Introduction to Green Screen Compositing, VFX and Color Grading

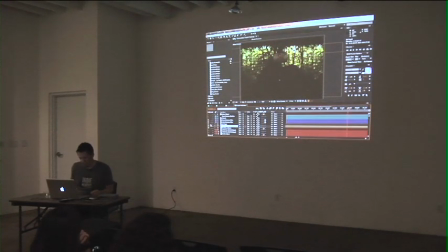1821s
Ignore those for the time being.
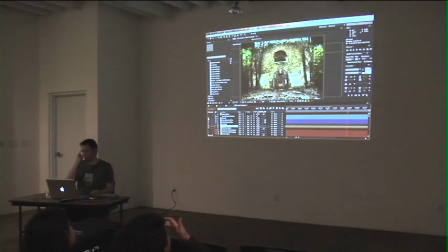1824s
So here, this is, I think, an abandoned church in Spain that I bought a stock photo of. Trim the edges off, trim the top off. I think this was like a courtyard kind of thing. You can see a bit of the wall that I erased.
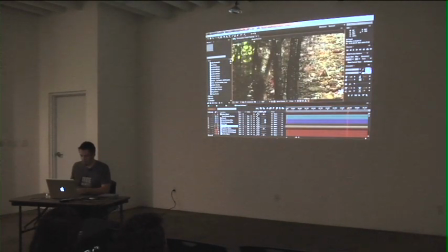1837s
And as I'm going through, you know, I'm making sure the edges here are kind of soft.
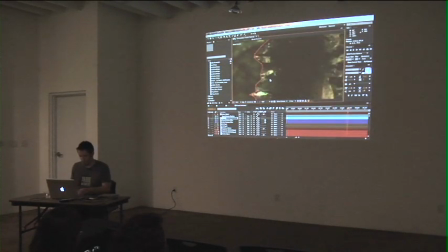1843s
They're not hard, sharp edges. Oops. Actually, that's my mask, my original mask. Yes, so I can turn these off. Whoops. Off. Strike two. Off. Nope.
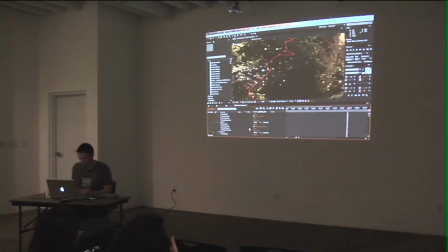1863s
I got a lot of these. More. There we go. Okay, so there's the original photo.
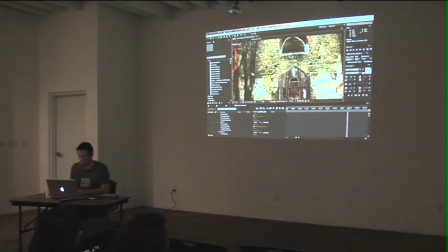1868s
And you can kind of see where I've gone in and kind of traced what I want to be in the shot and what I don't want there.
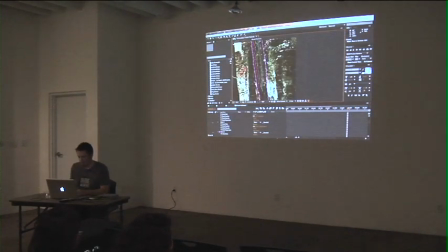1875s
This part was not a lot of fun. So did you overlay that stock photo on top of the forest we just saw momentarily? Yes. So let me turn these masks back on. Hopefully I can undo. Oh, that doesn't undo.
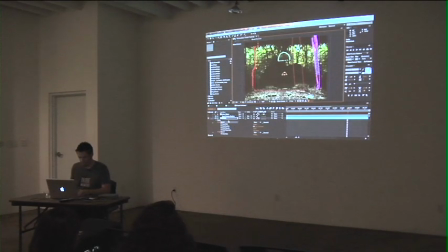1891s
Oh, that's not helpful. There we go. Here's my masks being turned back on. Yeah, so yeah, here's the church and here's the forest background, you know, and I can flip these off kind of independently.
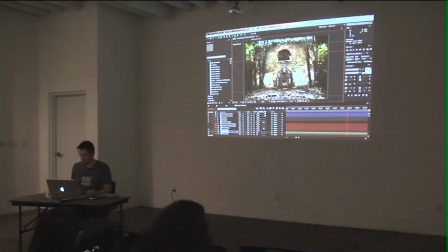1906s
You know, and if I feel like this needs to be adjusted, I can kind of shift this stuff around. And the color, you know, I have control over the color of the background and all that stuff. Little fiddly details, you know, originally this was,
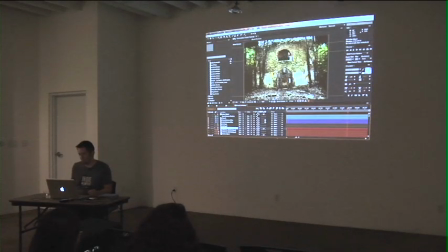1924s
I think you could see daylight on the other side of these windows here and here, and I wanted them, since they're entering into like a dark space, I put some extra stuff in there. These layers, yeah.
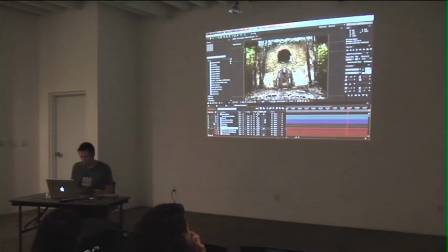1938s
So we don't want to see through the building, we want them to be going into it. So, and then a final color adjustment over all of it. And so basically, you know, once I have my set extension,
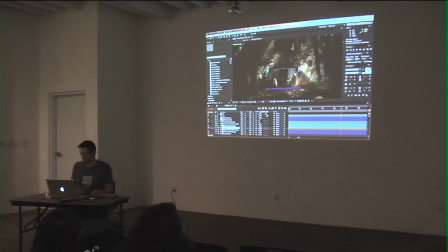1951s
it's just a matter of placing, you know, I took that original shot, I scaled it down so it's smaller. And you can kind of see, these right here are the masks I used. So with our paper, we didn't want straight, clean edges.
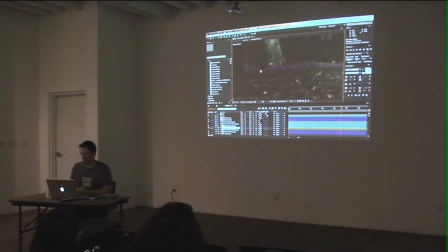1968s
So what I did here was I made a mask that trims away these little bumpy parts to make it look like maybe there's leaves in the foreground. You can kind of see it covers a bit of the bottom of her dress and stuff like that. So it looks like they're behind something, you know. You're not placing an asset on top of the background. You want to kind of nestle it inside and all that stuff.
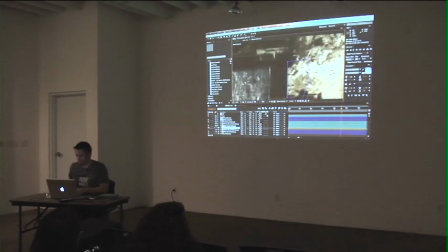1986s
You know, and I went in here and shaped these corners a little bit.
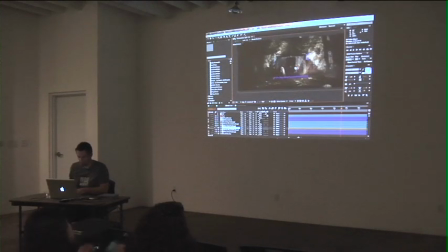1991s
I got this little plant in here because that was in some of the wider shots. There's some foreground fog. Can you guys see that? It just looks like a brightness from here, but it's a fog. Added some sun rays.
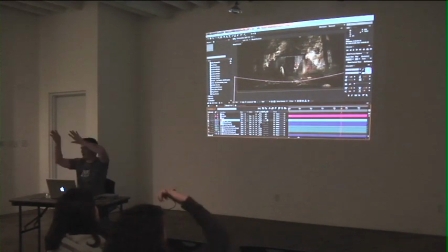2005s
So it looks like light filtering in through the trees. And that's actually animated, so that flickers just real subtly to give it some movement. Do you make the rays in the fog, or is that? Oh, yeah. So basically all that is, how did I do it on this one?
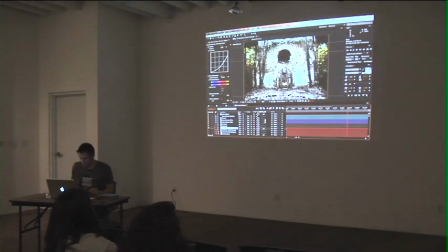2023s
Yeah, so what's the quickest way I can illustrate this?
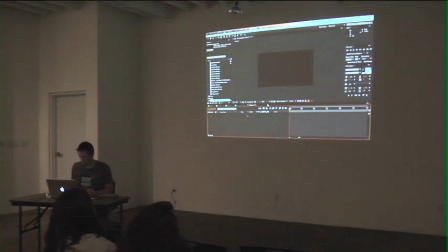Give me 1 second here.
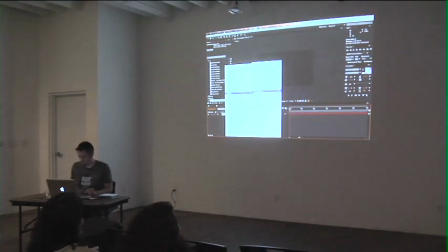2040s
So within After Effects, it has a built-in plugin called Fractal Noise, which is in the noise and grain thing.
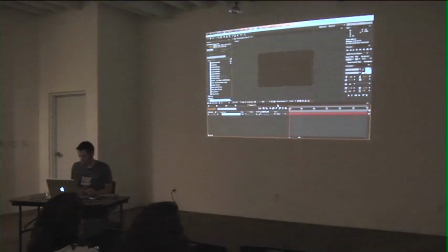2047s
Where is it? There it is. All right, so you wind up with something like this.
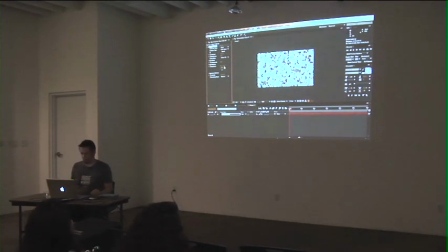2052s
This just generates random kind of staticky, weird-looking noise, and you can kind of animate it so it pulses and all that stuff. And basically what I did is you increase the contrast a bit, and you stretch it out.